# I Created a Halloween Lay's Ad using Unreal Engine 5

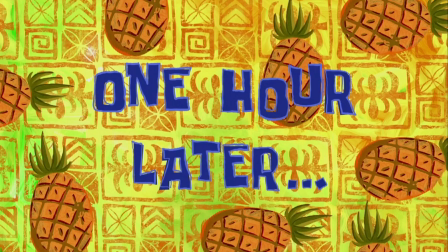[8:17]
Cool, it'll be fine. 1 hour later, 98%. Awesome. I'll head to bed and let it finish. I awoke rejuvenated, excited to continue the project, dedicated to the chips that have flavored my taste buds with absolute heaven. I shook the mouse to awaken the computer monitor. 98%. What the Fine, even though After Effects files are huge because there's no MP4 option, I'll deal with it. Export from After Effects, stuck, and now I am spent. What started out as an amazing morning turned into a gruesome, annoying day. Many attempts at exporting and Googling later, I exported the composition as a PNG sequence, and at this point, I'm praying, like, please just work. Yes! I lined up the sequence in my main timeline and everything turned out fine. Yes! Now onto the house. With the house PNG sequence imported into After Effects,
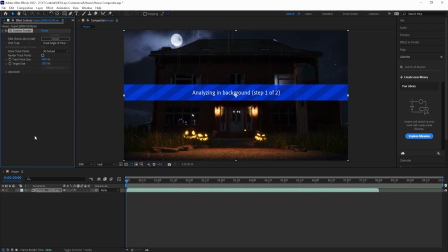[9:17]
I used a camera track effect to create a digital camera that replicates the movement in the shot so that the chip photo will stay in place as the camera moves.
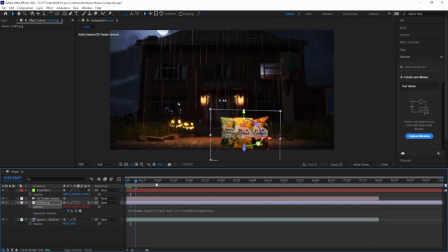[9:25]
Camera track didn't work as the points didn't make a good ground plane, but I came prepared this time with the backup plan. Time to take it back old school manual keyframes.
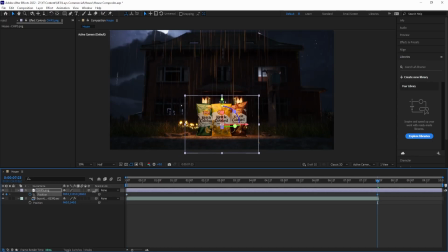[9:36]
I made the chip photo a 3D layer and manually keyframed the position and got it looking pretty good.
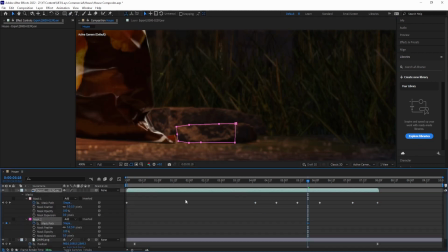[9:41]
I then duplicated the house layer and put them both above the chip layer, masked out the rocks, and animated those masks to sell the illusion that the chips were behind the rocks.
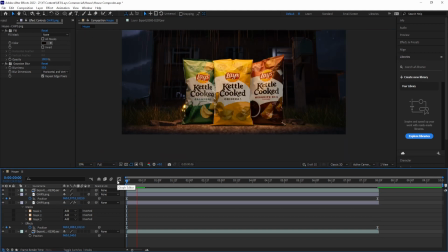[9:49]
Then duplicated the chip layer 3 times, one for the contact shadow on the ground, one for the contact shadow on the chips, and the last for the lightning highlight at the end. At this point, the rain was only behind the chips because the rain is on the house layer, which is below the chip layer.
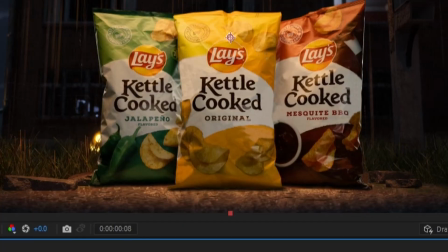[10:03]
So I added a rain in front of the chip layer and water droplets on the chips to blend it all in. And finally, an adjustment layer with a noise effect and a color grade to unify all the layers. And if you got this far, please don't forget to like the video. And finally, the laser.
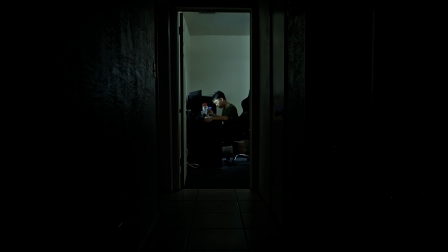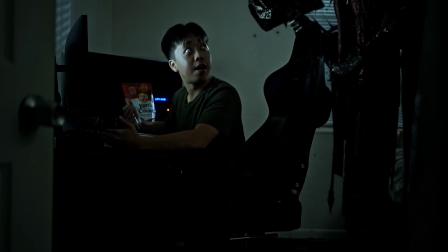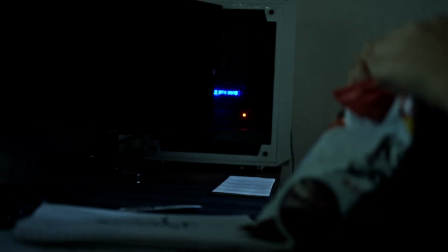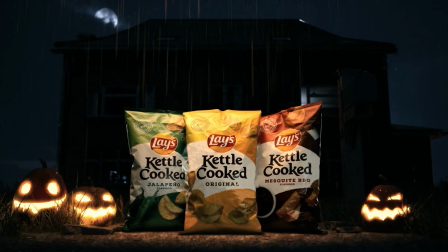So looking back, there are a few things that I would have done differently. I would have made the room and chair in UE5 to get more accurate lighting on Jeff. I also would have placed markers on the ground where I wanted the chips and used that to get a more accurate camera track. I've also learned that plan C will probably become plan A. So having multiple backup plans is crucial to not getting discouraged. By the way, this video is just scratching the surface about how I achieved all this, and there are tons more details. If you would like a deeper dive into how I specifically problem solved my way to doing something, please let me know down in the comments, and please don't forget to subscribe and like the video. I'll see you next time.